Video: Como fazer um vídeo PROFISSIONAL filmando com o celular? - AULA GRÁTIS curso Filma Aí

Como no celular a gente não consegue trabalhar tanto com a profundidade de campo, nesse caso seria muito simples você usar um 50mm com o fundo todo desfocado e tudo ficar maravilhoso. Mas como a gente não tem isso no celular, a gente vai ver como que o jogo de luz consegue ajudar a gente a disfarçar aquele fundo.
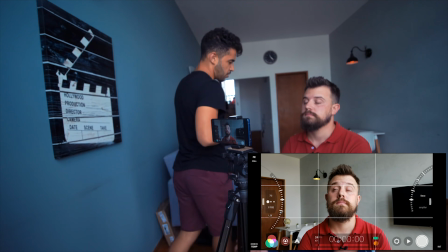(4:27)
Primeiro vamos trabalhar na luz da cena sem preocupar muito com o celular. Eu vou fechar essa parte aqui da cortina.
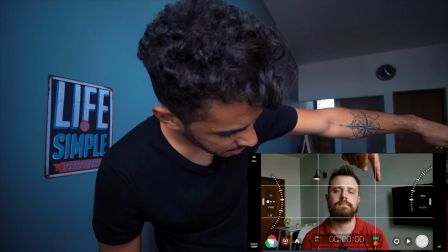(4:34)
Se vocês observarem aí, aqui a gente já tem uma mudança muito grande em significância da luz.
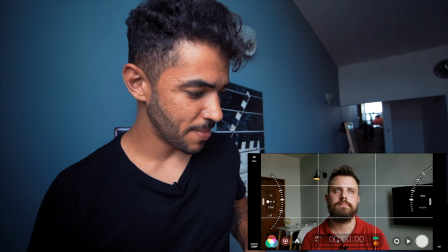(4:40)
Ó. Eu vou puxar mais ainda a cortina.
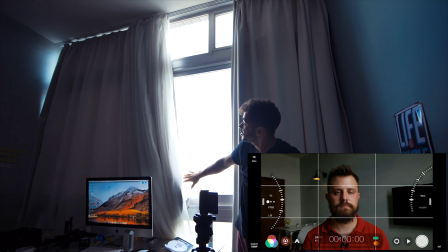(4:43)
A gente fechou, isolou todo o restante da luz, deixando só agora, só essa parte central aqui, olha, com luz.
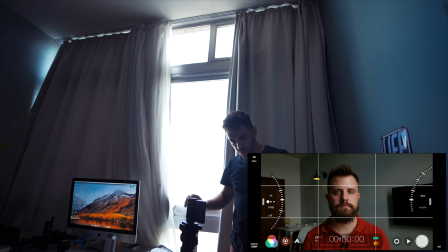(4:51)
Se eu deixar tudo com luz, eu não consigo ter esse controle legal da iluminação.
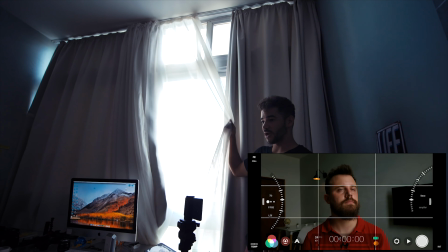(4:55)
Então o que a gente vai fazer também? agora usar o difusor aqui para a luz ficar melhor no rosto do Nick.
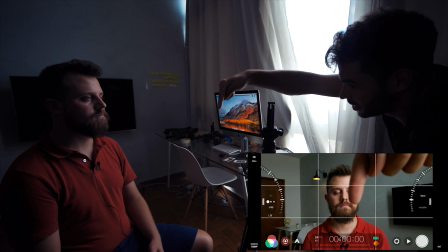(5:01)
Então agora eu consigo ter um fundo mais escuro, eu consigo ter uma key light aqui nele e consigo ter uma fill light natural aqui ao mesmo tempo.
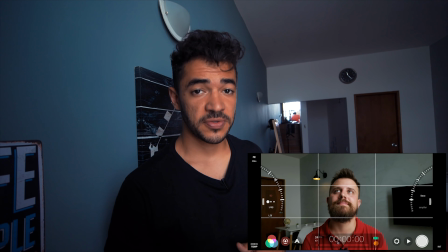(5:09)
Outro ponto importante que vocês vão reparar aí agora é o áudio. Nesse caso aqui a gente vai fazer com o Nick sem usar o gravador, mas a gente vai utilizar um lapela, aquele lapela da Rode que vocês viram aí anteriormente.
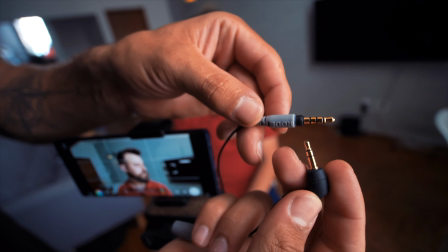(5:20)
A gente vai plugar ele no celular. Importante ressaltar que o microfone de lapela para o celular,
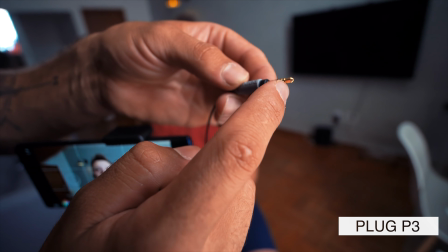(5:28)
ele tem que ter três pininhos aqui, ó, porque dois são informações de fone de ouvido e uma informação de microfone.
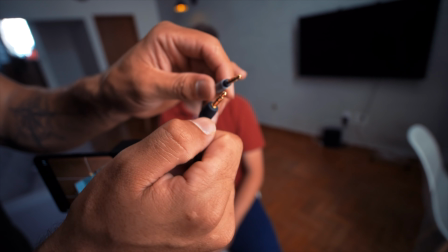(5:34)
Esse aqui, por exemplo, é um plug de microfone normal para câmera e esse é um plug de microfone para o telefone celular, tá vendo?
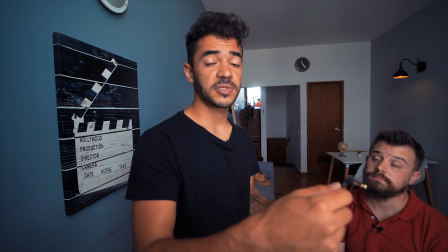(5:42)
Essa é a diferença dos dois, então... Não é qualquer cabo que você vai conseguir conectar uma lapela no seu celular, tem que ser uma lapela pro celular.
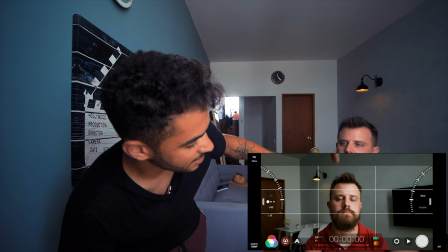(5:49)
Última coisa, o que é legal de você prestar atenção? O Nick, ele tá com um gravador aqui, ele tá com uma lapela aqui, dá uma levantadinha assim, Nick.
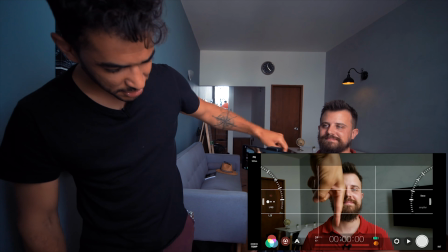(5:56)
Ele tá com uma lapela ali, tá vendo? Aparecendo aqui embaixo. Mas, pode voltar pro jeito que tava.
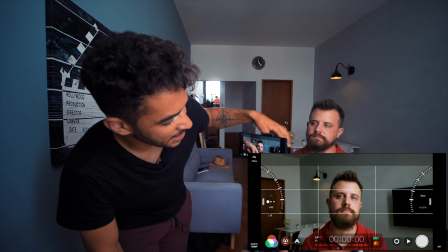(6:01)
Mas como ele vai falar somente nessa área aqui,
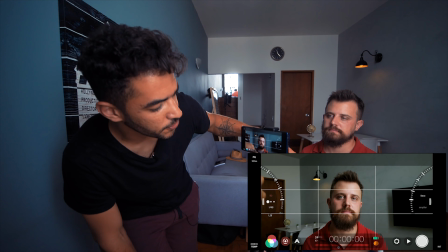(6:04)
a gente pode fazer em 2x35 para ficar mais cinematográfico e acaba que o microfone dele nem aparece, então um ponto positivo aí.
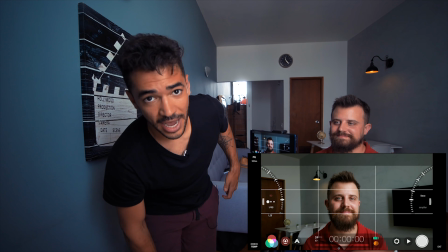(6:12)
Agora sim, a gente tem um cenário ideal para conseguir trabalhar e a gente vai fazer um interrogatório pro Nick.
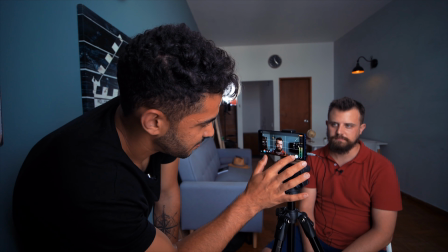(6:19)
Are you ready, man? Yeah, let's go. Vamos ver se vai rolar agora. Manda ver.
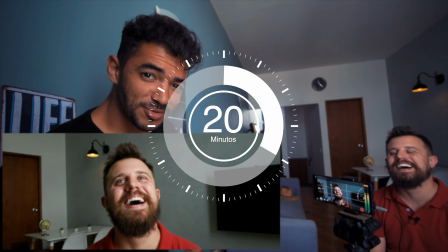(6:26) Olá, meu nome é Nick.
Eu ainda não tive a resposta que eu quero para conseguir fazer o filme, então a gente vai continuar perguntando para ele.
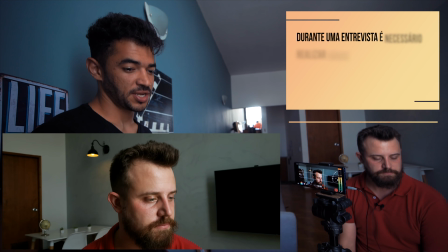(6:36)
Se você tivesse que falar uma mensagem, sei lá, para você mesmo no futuro, o que, que você falaria?
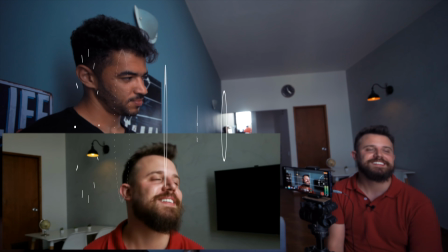(6:47) Pra eu no futuro?
Uhum. Agora eu cheguei onde eu queria. A gente vai usar alguns trechos do que ele falou para conseguir chegar em uma história mais concisa. Eu pensei do filme começar com a tela escura e ele falando. E essa última fala que ele teve agora, a gente já consegue extrair algumas coisas. Então isso vai ser pode ser um ponto aí de introdução pra gente.
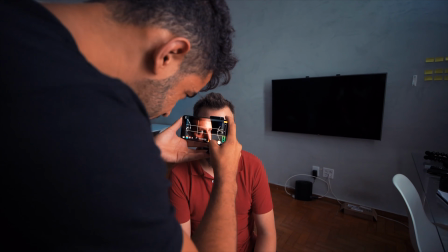(7:10)
Dá uma piscada agora. Você vai olhar pra mim na hora que eu falar. Dá uma olhadinha pra mim aqui, deixa eu ver.
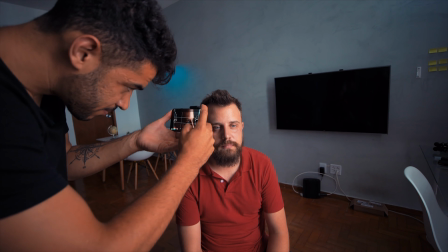(7:16)
Isso, na hora que eu falar, tá? Agora.
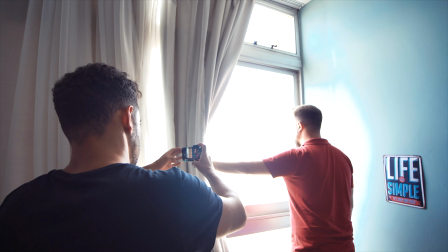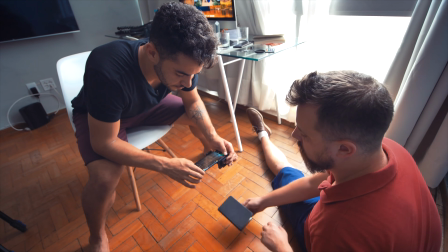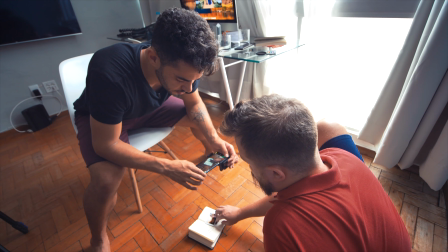(7:32)
Separar as fotos. Vai.
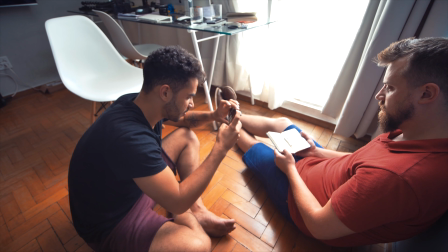(7:39)
Pega uma foto aí.
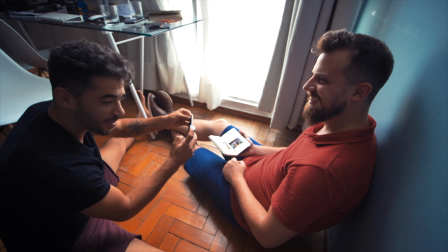(7:44)
Tem que treinar um espacate em casa também.
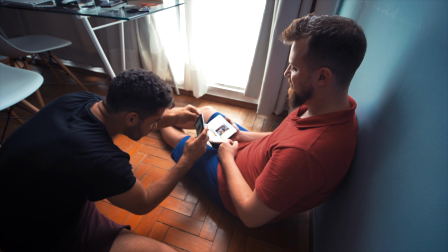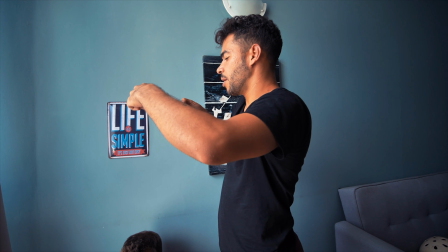(7:54)
Abriu.
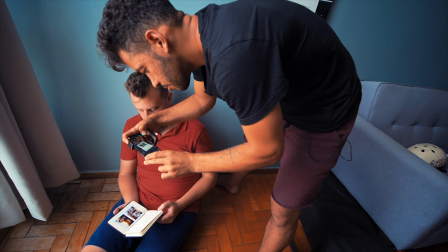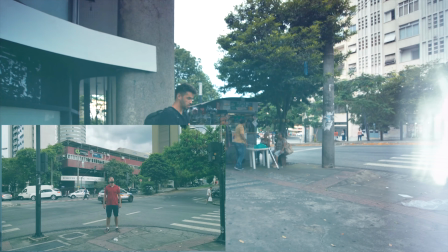(8:07)
Olhou lá pra cima.
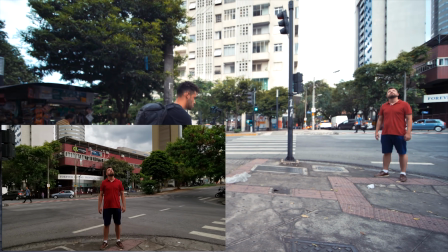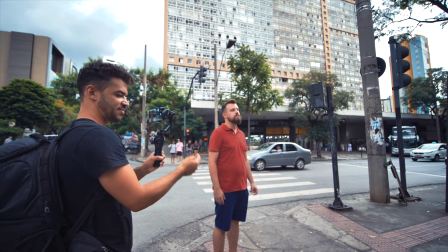(8:16)
Aí. Você vai cruzar, eu vou circular você.